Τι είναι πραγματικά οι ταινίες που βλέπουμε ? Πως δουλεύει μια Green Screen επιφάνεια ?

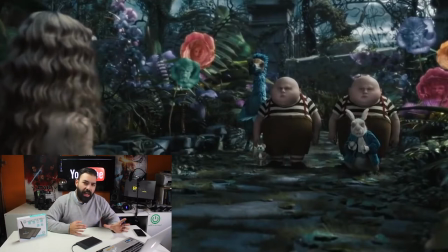βλέπετε τώρα ότι μας έδειξε τη σκηνή, πως είναι στο green screen και πως είναι κανονικά η μορφή της ταινίας βλέπετε ότι όλοι είναι χαρακτήριες και άνθρωποι, αλλά είναι ντυμένοι πράσινοι οπότε μετά το CGI τους φέρνει σε αυτή τη μορφή
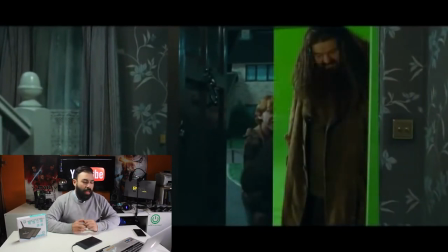συνεχίζουμε επόμενη ταινία, Harry Potter δεν θυμάμαι ποια ακριβώς ταινία του Harry είναι καταβληκτικές ταινίες επίσης, πάρα πολύ καλά γυρίσματα, πάρα πολύ καλές δομημένες σκηνές μέσω του CGI μέσω του green screen και την μετάλλαξη μετά με το CGI.
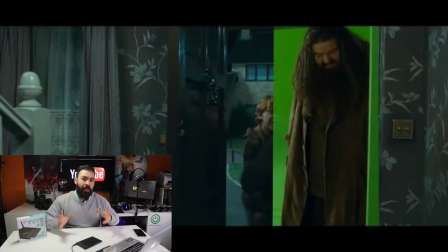Ο Hagrid είναι πιο ψηλός και είναι γίγαντας μπροστά στους άλλους, όπως το Harry, όπως το Ron, όπως τον οποιοδήποτε άλλον. Είναι πιο ψηλός από τους υπόλοιπους. Ο Hagrid όμως είναι ένας πραγματικός άνθρωπος κοινός και έχει ένα ύψος φυσορεντικό όπως έχουμε εμείς. Με το CGI όμως και με το green screen του δίνουν τη μορφή να φαίνεται ψηλότερος.
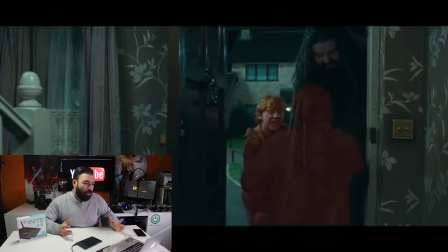Συνεχίζουμε λοιπόν και βλέπετε ότι με το green screen Προσθέσαν το Hagrid στη σκηνή που ο Harry τρέχει να τους αγκαλιάσει να τους χαιρετήσει που έρχονται να τον πάρουν Βλέπετε ότι μέσω του CGI πάλι γίνεται μεταφορά του Harry μπροστά από το Hagrid
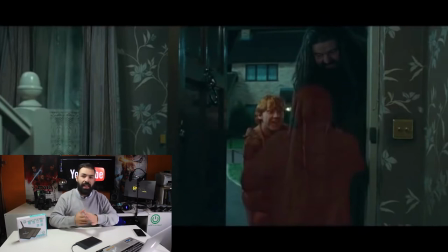Γιατί ουσιαστικά μπαίνει το green screen panel Ουσιαστικά έχει γίνει μια ξεχωριστή εγγραφή βίντεο που είναι ο Hagrid Και ουσιαστικά με το green screen το μεταφέρουν Το περικόβουν, τον φέρνουν στη σκηνή και μετά φέρνουν μόνο τη μορφή του Harry μπροστά από την πλευρά που είναι ο Hagrid Οπότε με αυτή την
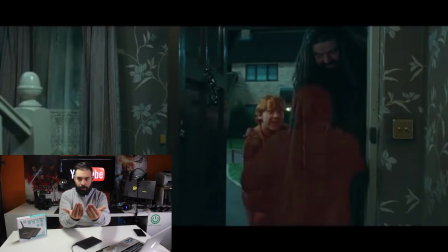αίσθηση δίνεις στην ταινία ότι υπάρχει τη σωστή δόμηση στους χαρακτήρες που θέλεις.
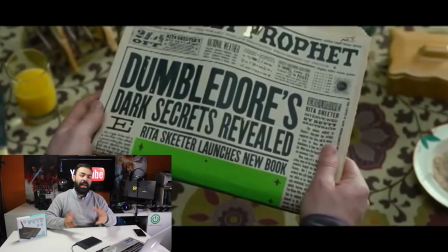Συνεχίζουμε. Όταν ήμουν απειτσιρικάς και δεν ήξερα ακόμα το πώς δουλεύει ούτε κάνει εικόνα λεψία ούτε κάνει φωτογραφία, μου έκανε πάρα πολύ εντύπωση, μιλάμε για πολύ μικρός έτσι, μου έκανε εντύπωση πάρα μα πάρα πολύ πώς μπορούσαν και έχουν αυτές τις βίντεο εφημερίδες
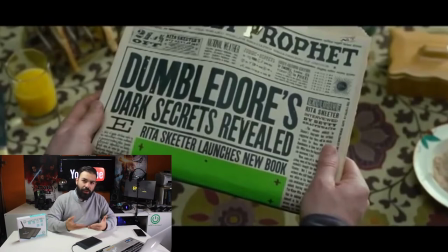που είχαν μία εφημερίδα και στο πρωτοσέλιδο της εφημερίδας η πρώτη εικόνα κουνιότανε. Και πάτε μου έκανε εντύπωση, έλεγα έχουν κάποια κάμερα από κάτω, κάποιο λάπτοπ, κάποιο τάμπλετ, τότε δεν είχαν και τάμπλετ ακόμα.
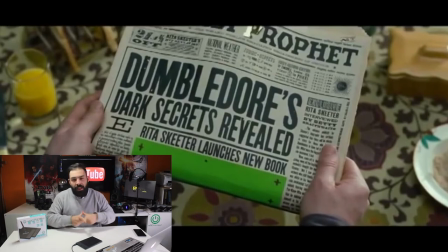Δεν ήξερα και μου έκανε εντύπωση. Πάμε λοιπόν να συνεχίσουμε και να σας δείξω και εσάς, βέβαια τα χρόνια έχουν περάσει και πιο πολύ το ξέρετε και το γνωρίζετε και το έχετε ψάξει. Πάμε όμως να δούμε κάτι για αυτούς που δεν γνωρίζουν Για να το εξηγήσω λίγο το πώς δουλεύει Βλέπετε εδώ πέρα ότι είναι κανονική ηφημερίδα Υπάρχει κανονικά η δομή της ηφημερίδας Υπάρχει το πρωτοσέλιδο κανονικά Αλλά το κουτάκι ουσιαστικά που προσθέτει τη φωτογραφία Είναι πράσινο
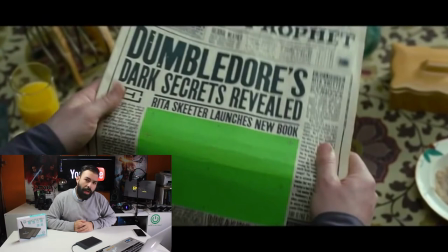Βλέπετε λοιπόν Το μόνο πράγμα που κάνουν ουσιαστικά Είναι να Αντικαθιστούν Το green screen κομμάτι Επάνω στη φωτογραφία με ένα βίντεο ή μια εικόνα
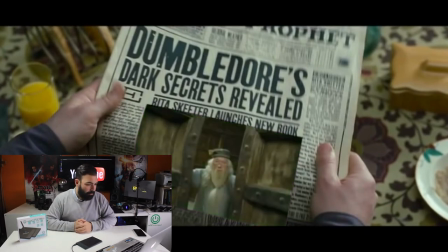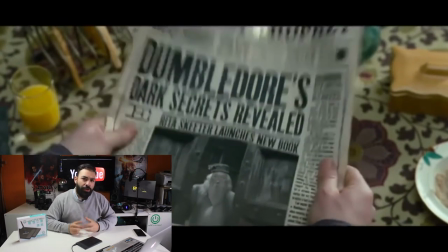και μετά με φίλτρα και color correction κάνουν την σκηνή να φαίνεται πιο εθημερίδας πιο ας πούμε ξεθαμπωμένα τα χρώματα και ασπρόμαδρο
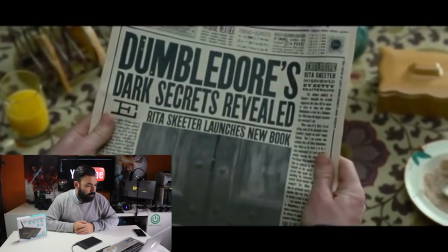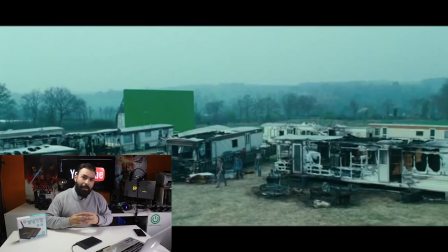συνεχίζουμε λοιπόν αυτή η σκηνή βλέπετε πως είναι πραγματικά και πάμε να δούμε το πως έγινε με green screen